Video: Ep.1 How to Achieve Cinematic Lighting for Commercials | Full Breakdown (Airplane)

Hey guys, welcome to the first scene breakdown and kind of going through the lighting on this job. It's going to be a 4-part series.
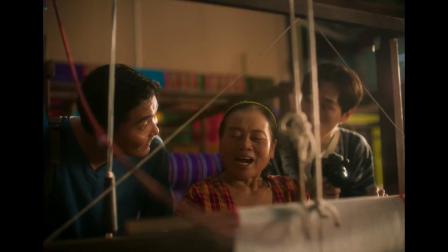[0:21]
I'm going to do 4 different scenes from this commercial that I did about a year ago for Thai tourism with a production company called Unbox Now,
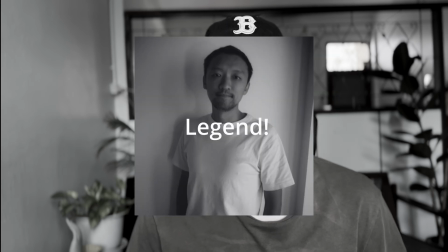[0:30]
and the director was Taylor Tichai. The app that I'm using is Concepts app, but I mean you can use Keynote, you can even use Word if you wanted to. So this scene is it's a plane scene, and this tourist is kind of on his way back home from Thailand, and he's reminiscing about his adventure and his experience in Thailand, the culture, the food, the places. The challenge here was that the plane was a training plane, so it was really small, and on either side of the plane where we could light from was also pretty limited. The actual size of the plane was probably about 10 meters.
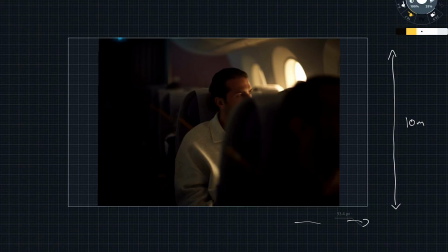[1:20]
And from my key side, the wall to the actual plane was about 4 meters. On my negative full side, it was even less than that. It's probably like 3 meters.
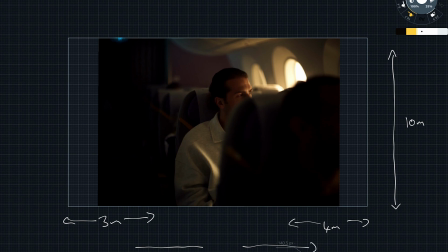[1:36]
And the actual width of the whole plane was probably about 6 meters. So we had lights coming through here, and the lights over here we used source 4s, and they were 1000 watt,
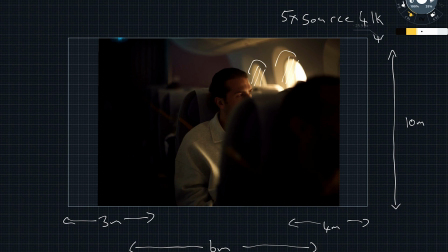[1:56]
and we had them at a 45 degree, kind of coming from the top down. The windows were actually frosted. The windows were huge. They were about 3 times bigger than a normal plane light. So we frosted the windows and kind of just created a nice blooming effect and softened the light that was actually coming into the plane.
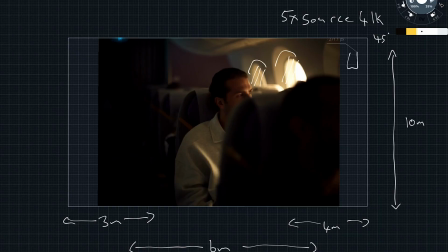[2:20]
We had 4 times S30 sky panels, and we bounced them into an ultra bounce, 12 by 12. And the temperature set there on these lights were 3200 Kelvin, and that was kind of just the sunset ambient.
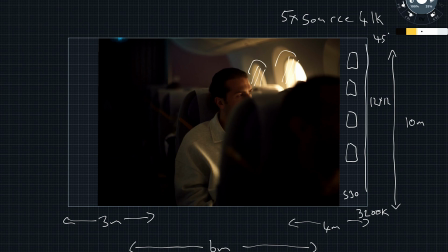[2:43]
Yeah, I kind of created that full side. On the negative full side, we had another 12 by 12 ultra bounce, and we had another 4 times S30s bouncing into the ultra bounce. We had the temperature set at about 6500 on this side, creating the blue hour look, and just filling in the negative side a little bit and kind of creating some shape and definition.
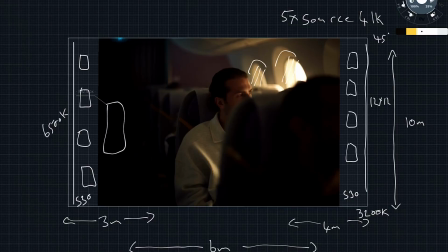[3:13]
We had a bounce board over here, or poly. We had another one kind of over here as well, and that was just kind of picking up the highlight wherever he would turn and wherever he would look. On the back over here, I had a flag, and that was just kind of cutting out the splash from the light so it wouldn't hit onto the wall.
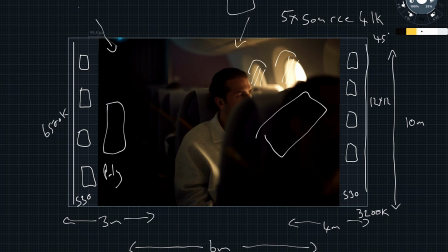[3:38]
We had another flag over here doing the same thing. The light from outside, the ambient light, was hitting him quite harshly, and I didn't really like that, so I just had a baby net over here, and that just softened the highlight.
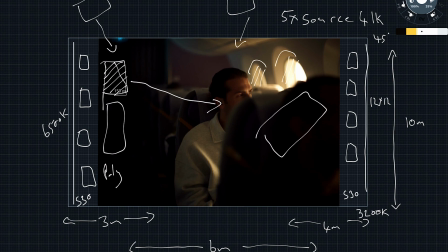[3:54]
Didn't take it away, but just softened it so it was a little bit more subtle, should I say. We had the camera kind of coming down the aisle, and we were shooting on the Arri Aleph and the FDs, TLS rehoused.
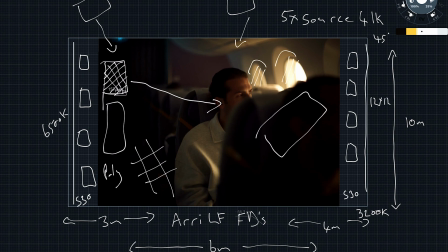[4:10]
And this lens that we used here was a 35 millimeter. And yeah, that's kind of it.